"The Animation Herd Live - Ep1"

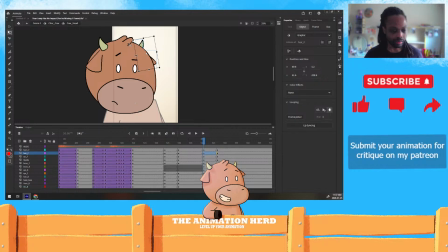2234s
Hair. And for parallax, I usually do this back hair a little bit less, just to give it that sense of rotating a bit. I could even do that here. Let's extend these a bit farther away from each other.
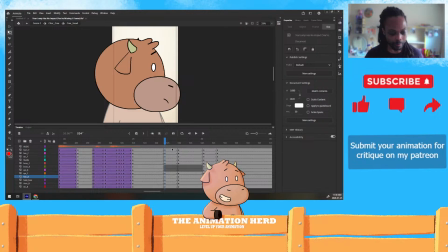2253s
Main pose. Then comes closer. You'll notice that maybe favor just a little bit less.
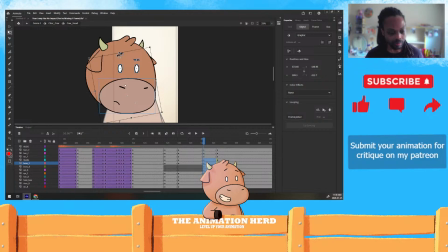And back here, just like pushing it.
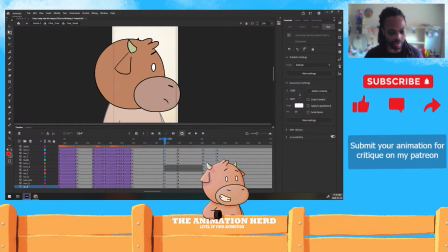2292s
Let's loop that in this area here so you can kind of see it.
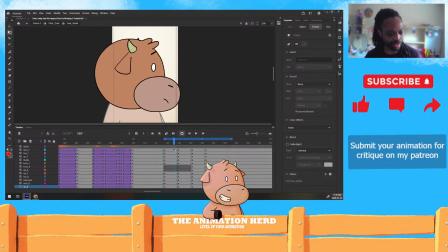2305s
And you'll notice that my breakdowns are basically very similar to my key poses, which are key pose, and this one's a key pose. Then my breakdowns are very similar to those other ones. And basically they're working as my ease.
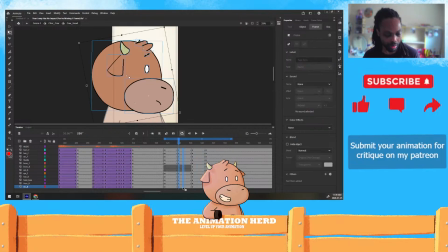2320s
So if I were to do in-betweens and stuff, I'll use tweening just for time's sake here. So these two are like very similar and they're gonna just like flip over between the two. Let's do that like that.
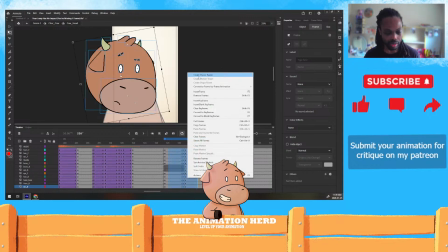2338s
Nah. If I were to add a tween here, what that looks like.
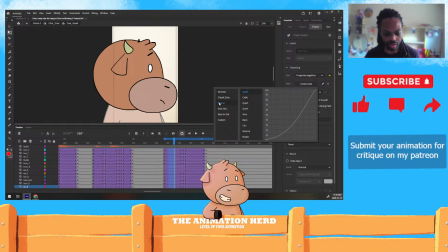2348s
Let's ease it nicer so that it actually looks proper. I like to start with a quad and end with a cubing. Right? Now, obviously, that's a pretty big jump in between,
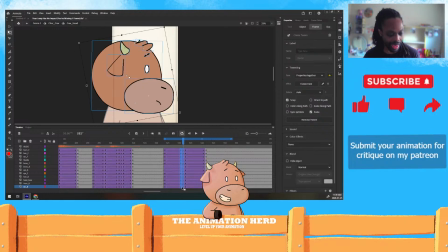2365s
so it might be beneficial for me to add an extra breakdown in here that's a little bit more outward more. Like this one might be favoring this a little bit, maybe not enough.
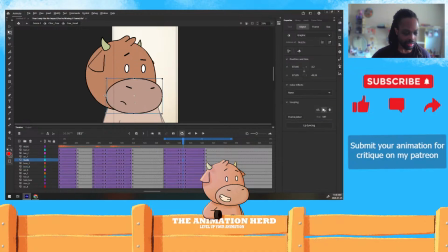2387s
And there was an aspect of this kind of like squishing as it was moving over. I'm usually like very careful on like, oh, this moved like exactly 5 ticks this way.
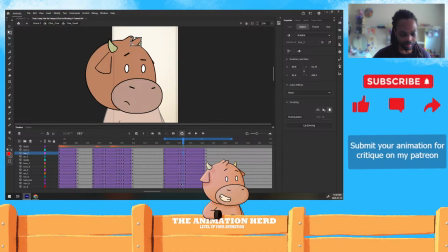2402s
So, but for the sake of time, because I did say I wanted to move on to the next one like 10 minutes ago. Right?
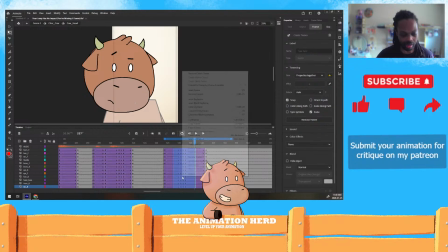2417s
Um, and all that is these three poses are just broken down.
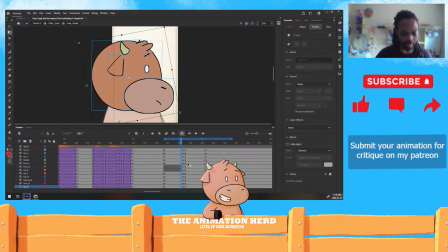2426s
Spread that back out like this. Right?
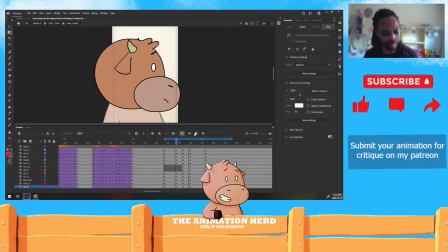And now I'd add other angles that I usually animate on. But for the sake of simplicity, that's usually how I go about doing that.
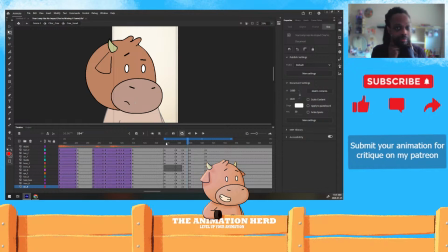2456s
It's movement with a little bit of movement of the head of like translating it. And then the elements of the face are being translated as well to make it feel like it's rotating around the ball that is the head. Now, obviously, our heads aren't actually balls.